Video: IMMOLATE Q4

This was especially important when changing between the sad music at the beginning to the more eerie sound as the story built up. The layering structure also helped us to add sound transition, such as our commonly used explosion effect, helping us to smoothly change between the scenes.
They call themselves Gloria.
For our soundtracks, we decided to use the non-diegetic sound,
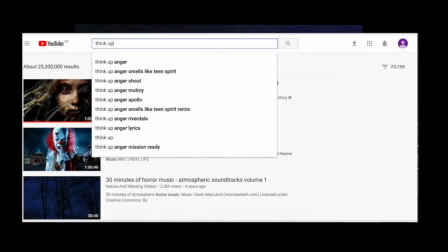4:40 For What It's Worth, by the band Think Up Anger, which we came across from searching through YouTube.
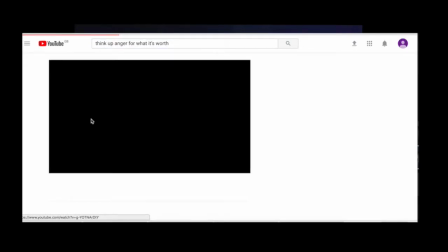4:45 The soundtrack builds up from a slow pace to a fast pace, which we found would be useful to correlate the pace of the beginning scenes to the end.
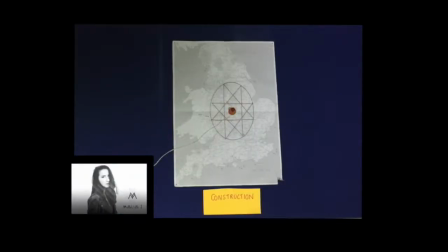4:53 The beginning slow sound also features the voice of a female singer. We found this an efficient way to link both parts of the trailer together, as the backtracks have similar types of beats, despite the distinct differences in their overall sound.
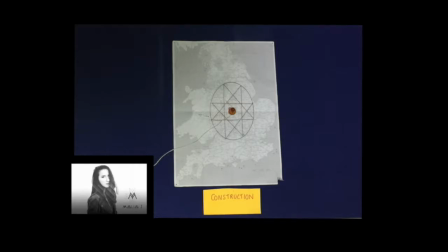5:07 We also incorporated a voice recording of our protagonist screaming and merged it with the end of the soundtrack to create more dramatic effect.
There's something happening here.
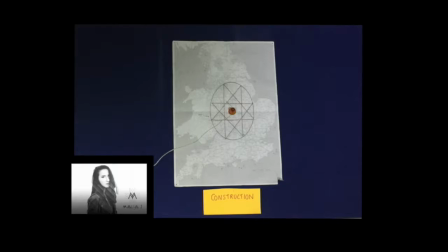5:24 What it is ain't exactly clear.
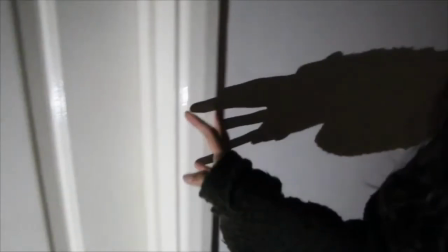5:36 From the research we had done, it was uncommon to find backing tracks with singing in horror trailers.
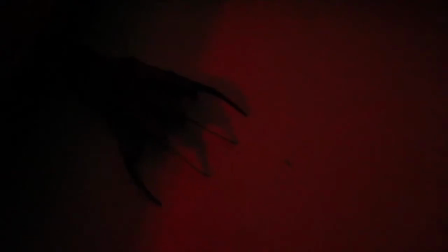5:41 However, we thought the style was eerie and so fit the genre well. Taking inspiration from Sinister,
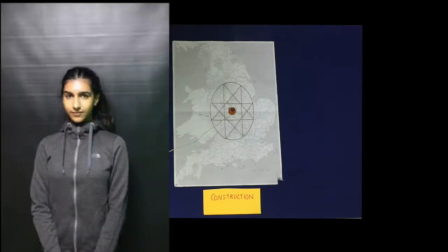5:48 we decided we wanted to incorporate a video call between the protagonist and a professor-like character to give the audience more information on our villains.
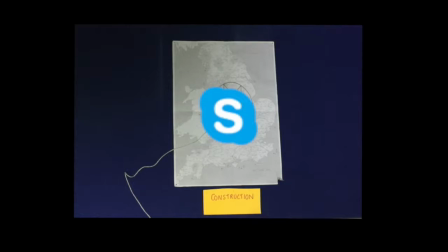5:56 To do this, we used Skype. Placing 2 computers in 2 different rooms, we were able to easily and successfully record a Skype call between these 2 characters. During the editing process, we discovered multiple shortcuts on this app to provide us with quick results,
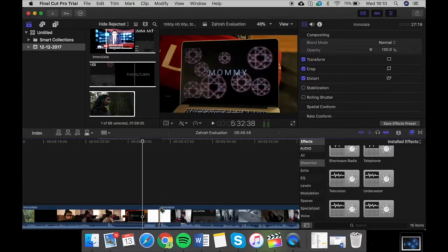6:12 such as pressing B on the keyboard to blade instead of clicking through the drop-down to find it, improving our time efficiency. Furthermore, Final Cut Pro included many different filters, such as Prism and Bad TV,
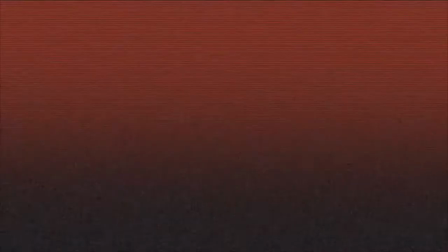6:25 which we used to create the shaky effect during the rapid pair of shots at the beginning and on our title.
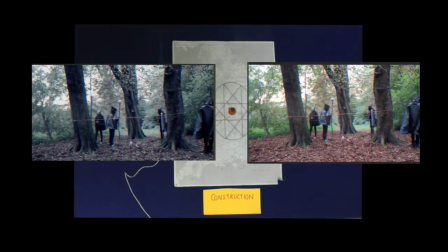6:30 We also used the effect Cold Steel to add a gloomy effect on our forest scenes, creating the spooky atmosphere we were set out to achieve.
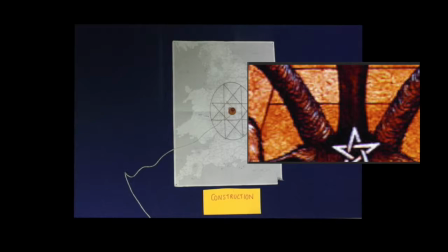6:38 We were also able to adjust the brightness and saturation to further create this environment.
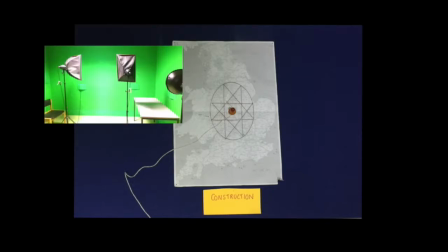6:45 To film our news report, we used a green room to add a suitable background to make our scene more realistic.
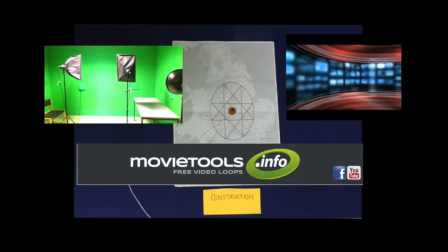6:51 We downloaded a free background template from the website Movie Tools to complete the scene,
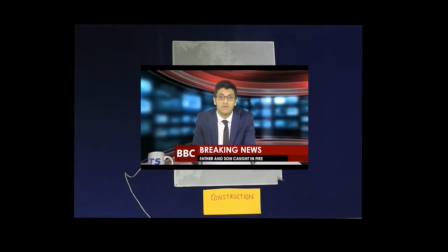6:56 and added banners and complimentary subtitles to further characterize the report using Final Cut Pro's editing software.
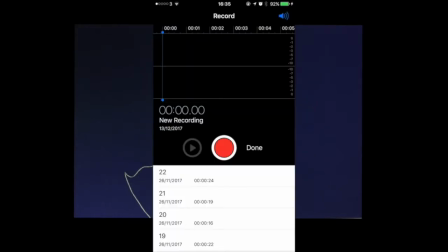7:02 We also used the iPhone's voice recorder app to film our voiceover. The voiceover, we believe, really helped to portray our storyline to the audience and create flow within our trailer.
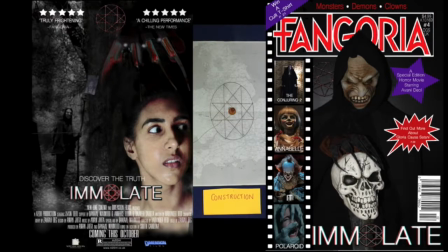7:12 To create our ancillary text, the main application we used was Adobe Photoshop.
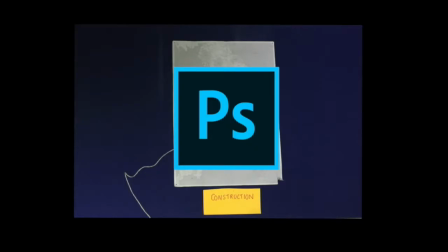7:17 This helped to separate our different images into layers so that we could edit them separately using different tools,
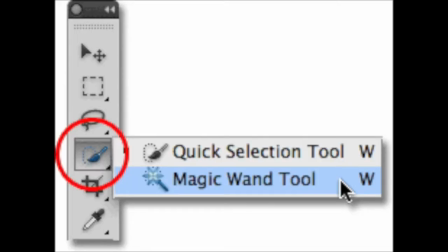7:23 such as the Quick Selection tool, which helped us to cut out the specific images we wanted.
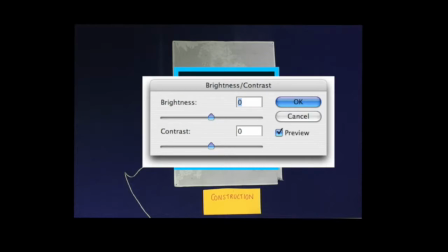7:28 We could also adjust lighting using brightness and contrast, as well as add text and replace color schemes.
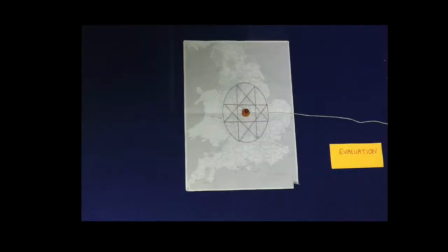7:35 For our evaluation, we were given the task to be creative to visualize our answers, which is different from the lack of creativity in our AS evaluations.
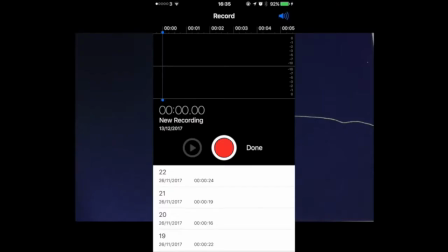7:43 After writing our evaluations, we once again used the voice recorder app to record ourselves reading out our answers.
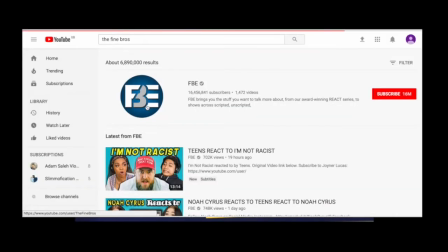7:50 For question 3, we took inspiration from the Fine Brothers YouTube channel. It came up with the idea of a React series.
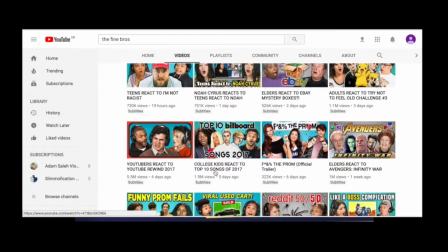7:58 This is where they get people of different age groups to react to popular videos.
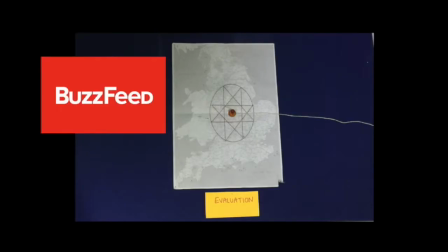8:03 Many other YouTubers, such as BuzzFeed, have since used this idea in their content.
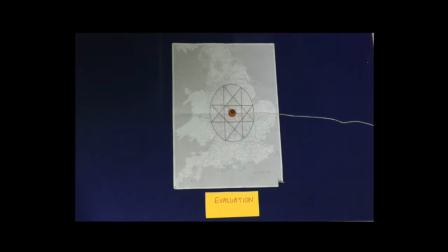8:10 We gathered 5 random people from our school to sit down and give their honest opinions on our trailer.
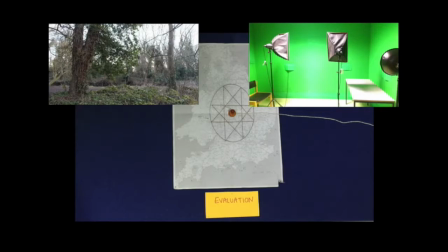8:15 We used the green room to add a forest in the background to correlate the overall theme with our media product.